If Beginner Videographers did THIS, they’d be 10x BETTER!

Psychologically, we're on the same level as the character because we're looking straight at them. And this leaves more room for interpretation open to the expressions and the dialogue. This is a natural and less extreme looking camera angle and creates less tension.
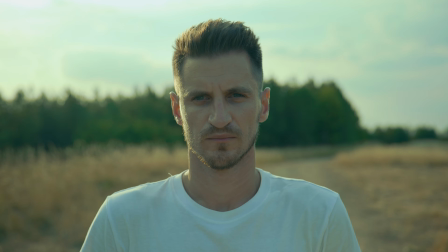261s
The horizon is in the center of the frame, which means you can see equal amounts of the sky and the ground. And this is useful if you need to show or hide certain details of the environment. Right, for this next shot, we need it to feel unsettling. So you need to work on your obliques. Yeah. Oh, I'm trying to. No, not those obliques. Oblique angles, or a Dutch angle. What? It's where you tilt the camera on the horizontal axis. Our brains are used to symmetry and straight lines, so this creates the feeling that something isn't quite right. So I can put this down then? Yeah, No wonder they call it a dumbbell. Pardon? Nothing. There are a few things to keep in mind when you're filming a Dutch angle.
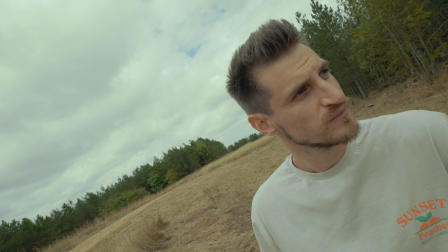307s
You need to make sure that the horizon level is clear in your frame, otherwise it won't look like anything is at an angle at all. So make sure you can at least see some horizontal or vertical lines in your shot to make it look like your character is at a definite angle.
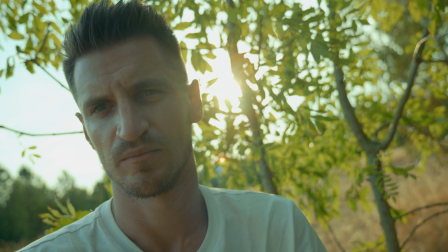321s
So I've done it here with the tree in the background, and you can't really tell that I'm an angle. And also make sure it looks intentional. If you don't use enough of an angle, it will just look like you've not set your tripod up properly and it looks like a rookie error.
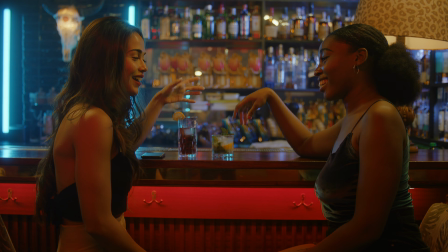336s
Filming from the side or at a 90-degree angle makes it seem like the viewer is looking in on a conversation or the action, whatever it is that's happening, from another perspective or a third-person view. They're not actually part of the conversation. Because when you are engaging with someone, you're usually facing them.
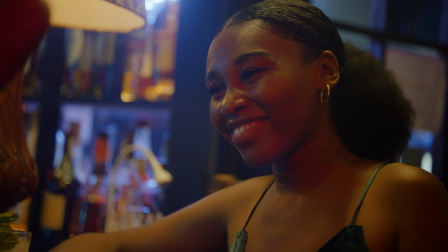352s
If the camera was positioned over someone's shoulder or at less of an angle, it brings the viewer in and makes them feel part of what's happening. If you've ever played a first-person video game, you'll know what a POV shot is.
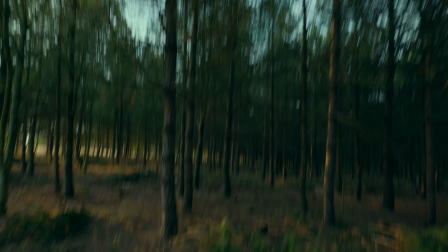364s
A point of view shot is where it looks like it's from the perspective of the person doing whatever it is that they're doing.
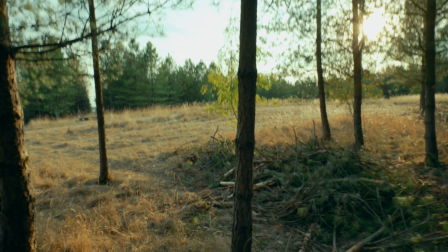370s
Multiple camera movements and angles can be used to really express what the character is going through.
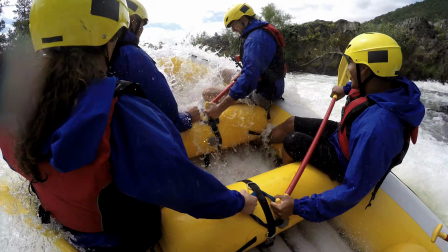376s
And I think this one is really effective because it really pulls the viewer in to what it would feel like going through whatever it is they're doing. What about the bonus tip? You're probably wondering about this bonus tip. If you're filming anything with more than one camera, like an interview for example, it's important to follow the 30-degree rule.
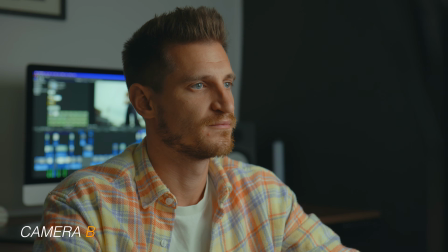392s
This is where you set up the second camera at least 30 degrees away from the first camera.
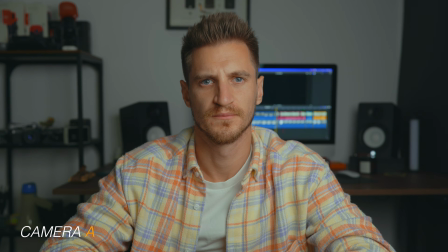397s
Otherwise, the cut will look distracting and almost like a mistake. Because if you have two shots that are very similar, it just looks like you've stopped filming and then moved the camera a little bit and then started filming again and put them together.
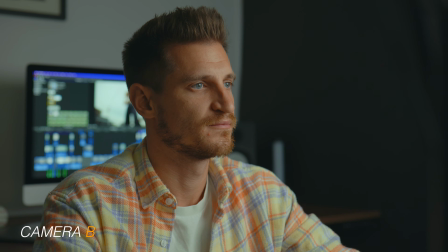409s
It's not quite right. Whereas if you've got two definitive, different looking shots, it's a nice pleasing cut to switch between and it looks really natural. Not only that, but you can actually hide a lot of mistakes or pauses using these two different angles. So I quite like this little trick. But the further you go, the more dramatic the effect, so make sure you think about how you want it to look.
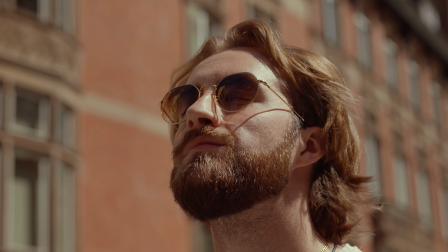429s
Camera angles is only one way of creating emotion, and while using these will make you a better videographer, they're not as powerful when used on their own. But when coupled with what I talk about in this video, you'll be able to connect with the audience on an even deeper level. And that's exactly why you want to watch this YouTube video next, because it's going to teach you how to do just that.